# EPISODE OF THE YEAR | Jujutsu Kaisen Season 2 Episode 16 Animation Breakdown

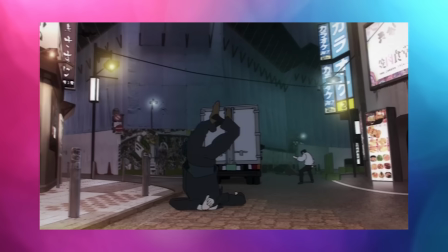4:08 Back to the fight, I can't get over how good the storyboards are. They are so well put together and convey a sense of tension at all times.
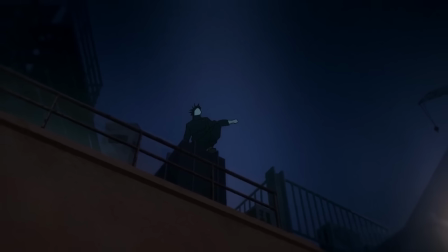4:16 Also, Nakaya Onsen perfectly brings these storyboards to life.
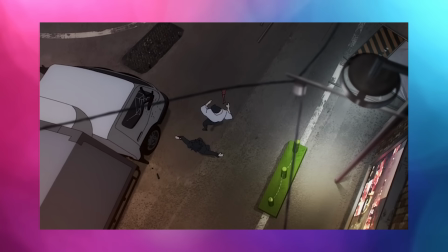4:20 The strikes carry a lot of weight, with minimal but perfectly timed wind effects and camera shakes.
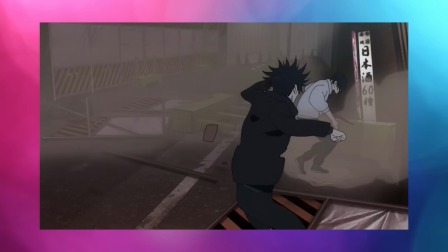4:26 The volume is so well conveyed. A sense of space and distance is established between each element on screen.
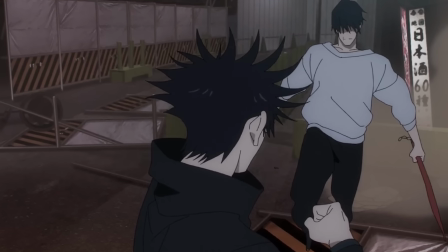4:33 And just to remind you all, this space doesn't actually exist. It's a flat 2D drawing.
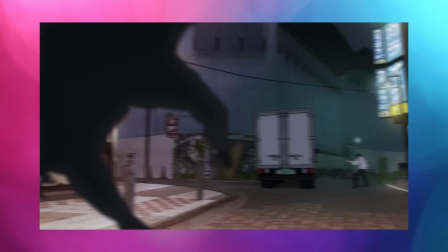4:38 They play around with the camera proximity. Things move towards the camera and away from it, and their size and perspective changes accordingly.
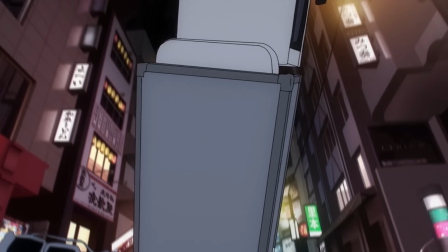4:46 I know this doesn't sound like much. Of course, a sense of three-dimensionality is conveyed. Isn't that what anime is all about? But the thing is, scenes like these are a cut above the rest because of how well they handle these basic requirements,
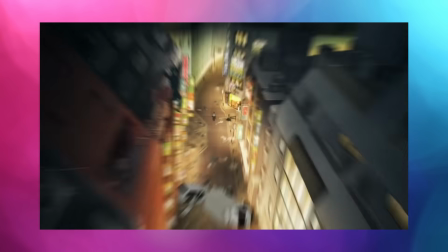4:59 all while featuring intricate, complex movement. Such a cool shot, filmed from inside a car.
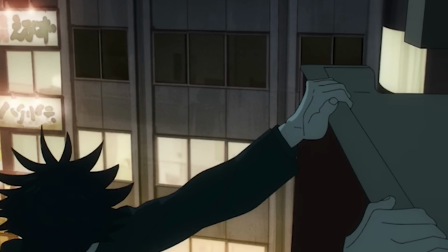5:05 Also, the truck is hand-drawn. Tiny bit of background animation here, which looks cool.
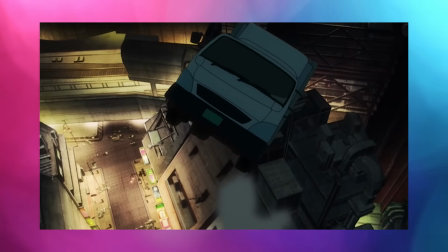5:10 Very dynamic storyboard work, keeps you on the edge of your seat.
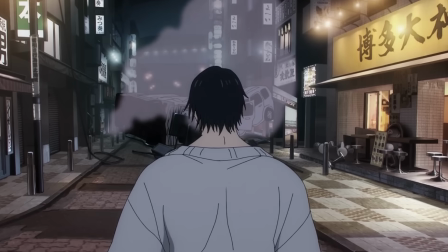5:13 The general artwork throughout this episode was unique, and I can already see the quote, "Mappa ran out of budget" tweets.
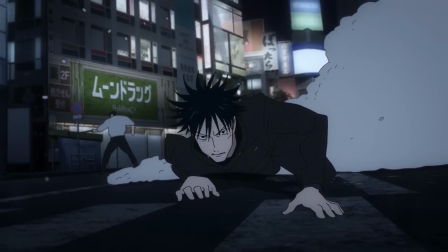5:20 But think about it this way, animation is movement, and creativity exists in all forms.
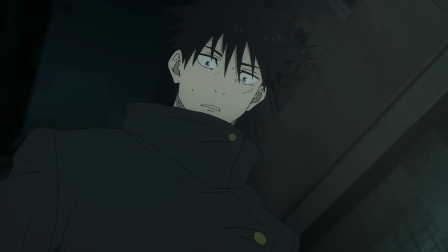5:26 A heavily detailed, processed scene and a raw-looking minimal scene can both be well animated.
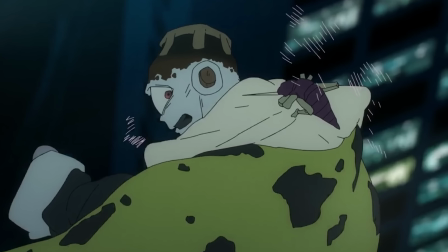5:32 Try and broaden your definition of what good visuals are. And this applies to both sides of the fence.
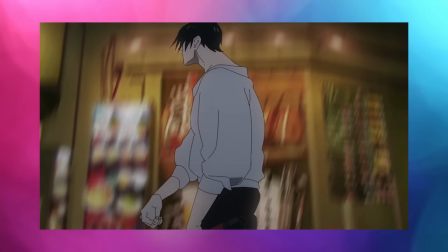5:37 Some of these drawings are extremely minimal, and as a result, they are constantly moving.
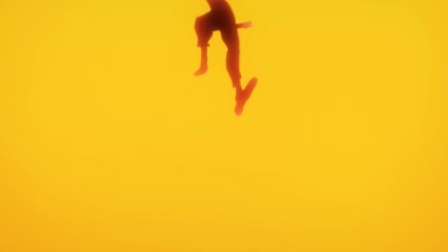5:42 Again, look at this explosion. It's a single solid color for the most part. If you eliminate the colors, most of this explosion is non-existent.
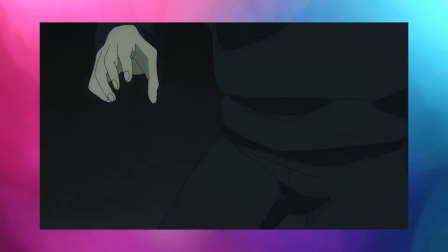5:50 It's so unique. The framing, the complicated layouts, and the consistent movement, it's so good.
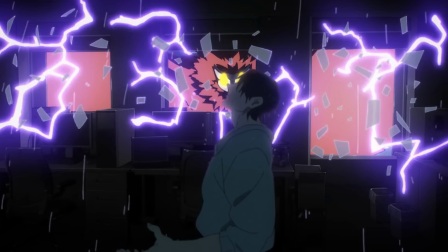5:56 Such a well-executed slow-motion shot. The lightning pops out a lot thanks to the compositing.
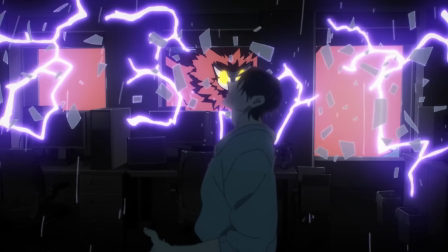6:02 The line work on Nue is absent here, which is interesting. Of course, it's on purpose.
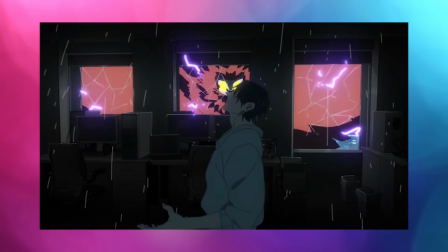6:07 The slow, animated zoom on Toji looks great.
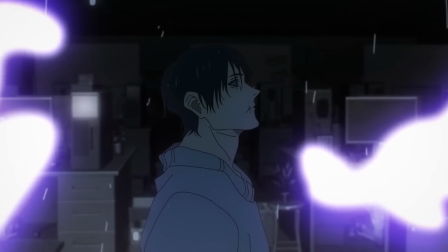6:10 An animated zoom is a zoom where the object is animated instead of the camera zooming into a single frame.
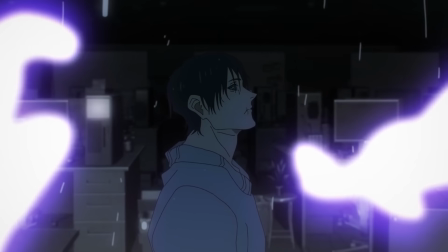6:16 Also, the slow head turn is amazing. It's really well animated. The drawings are extremely consistent.
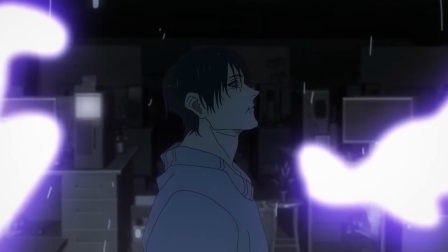6:22 Impressive stuff, especially because cuts like these tend to melt, and this arc has been struggling with these shots.
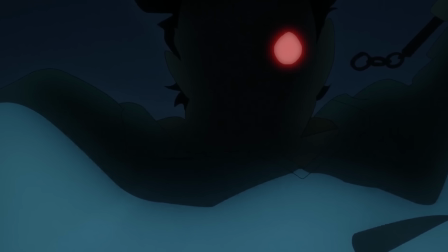6:29 Amazing stylization here, which again falls in line with the main idea behind this episode.
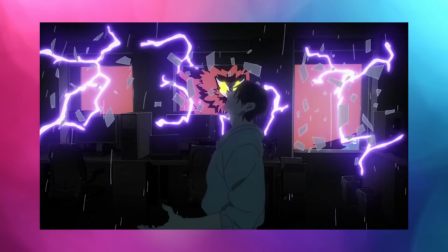6:34 Such a competently animated fight. The layout work was so complicated, and the scenes had such a large amount of movement.
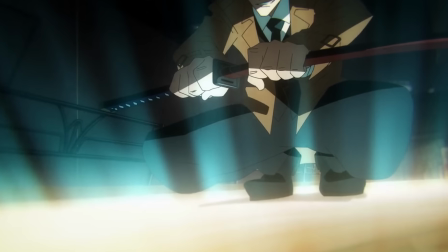6:41 A very cool cut here. Another well-animated zoom and complicated background layering.
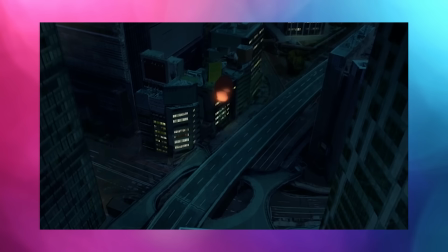6:46 The flickering lights are added by the compositing team, and they add a lot to the overall atmosphere.
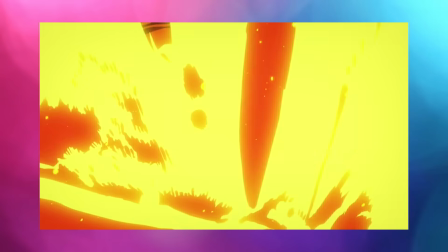6:51 And that brings us to the second fight. This one relies a lot more on effects and large-scale background animation.
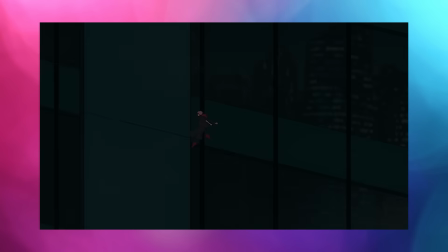6:57 Also, another aspect ratio change. The entire background here is hand animated, and the lit windows actually illuminate Sukuna.
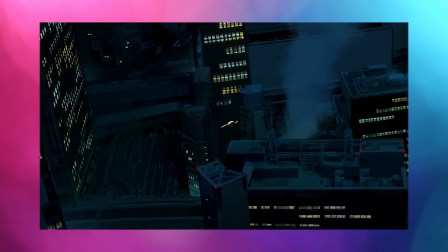7:05 Perfect ease in here. Sukuna starts off slow and speeds up as he gets closer.
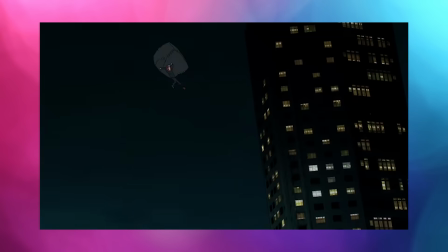7:09 Again, more of that insane camera work with perfectly timed pans and cuts.
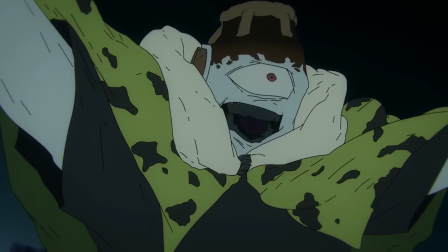7:14 I won't go through all of them, but basically, it's not just the characters and effects. The camera movement is an essential component of this fight.
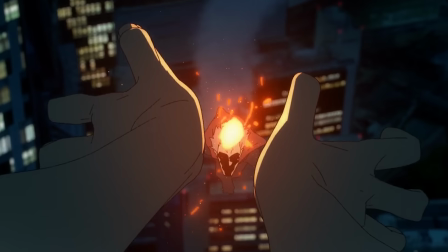7:22 This frame looks really good. It's a shame it lasts for 1/24th of a second.
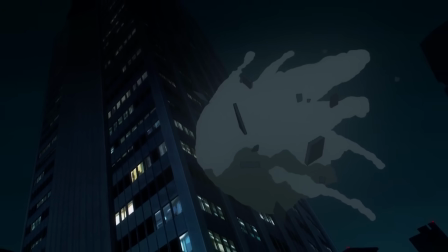7:27 The smoke is animated by the animator here, while the building is a part of the background illustration.
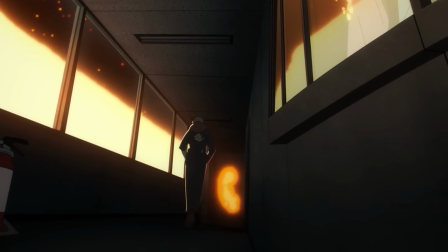7:32 And these two elements work with each other perfectly. Also, the background is warped here, which helps with the camera movement.
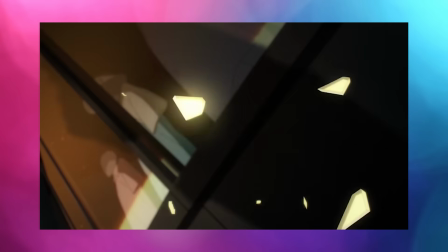7:38 Every single cut is so well structured. Ridiculous bit of background animation.
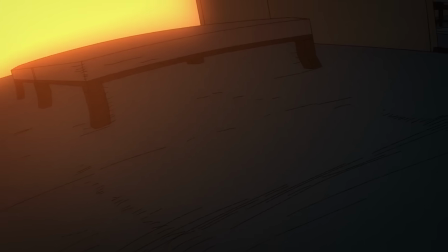7:43 Everything here is hand-drawn, and the first second has a fisheye effect because regular background animation wasn't complicated enough.
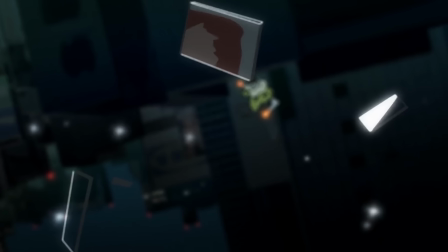7:50 Another heavily stylized cut. Also, you can see Sukuna's reflection for a frame here.
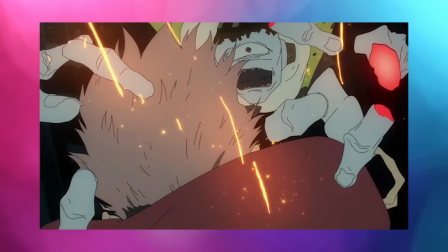7:55 Most of this fight was animated by So Miyazaki, and it's insanely well animated.
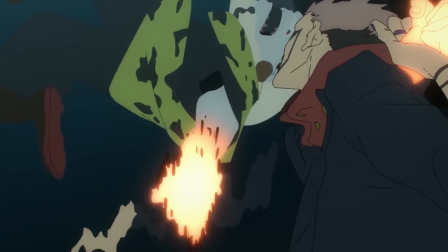8:00 Miyazaki continues to follow the minimal shadows principle, which makes the art pop out.
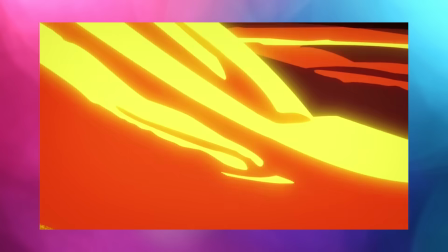8:06 Every single shot is creative. The effects, just like the characters, are always moving.
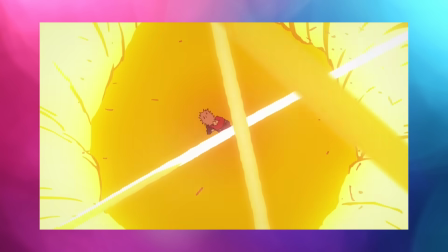8:11 They explode, turn into liquid, turn into bullets, and later transform into literal hands.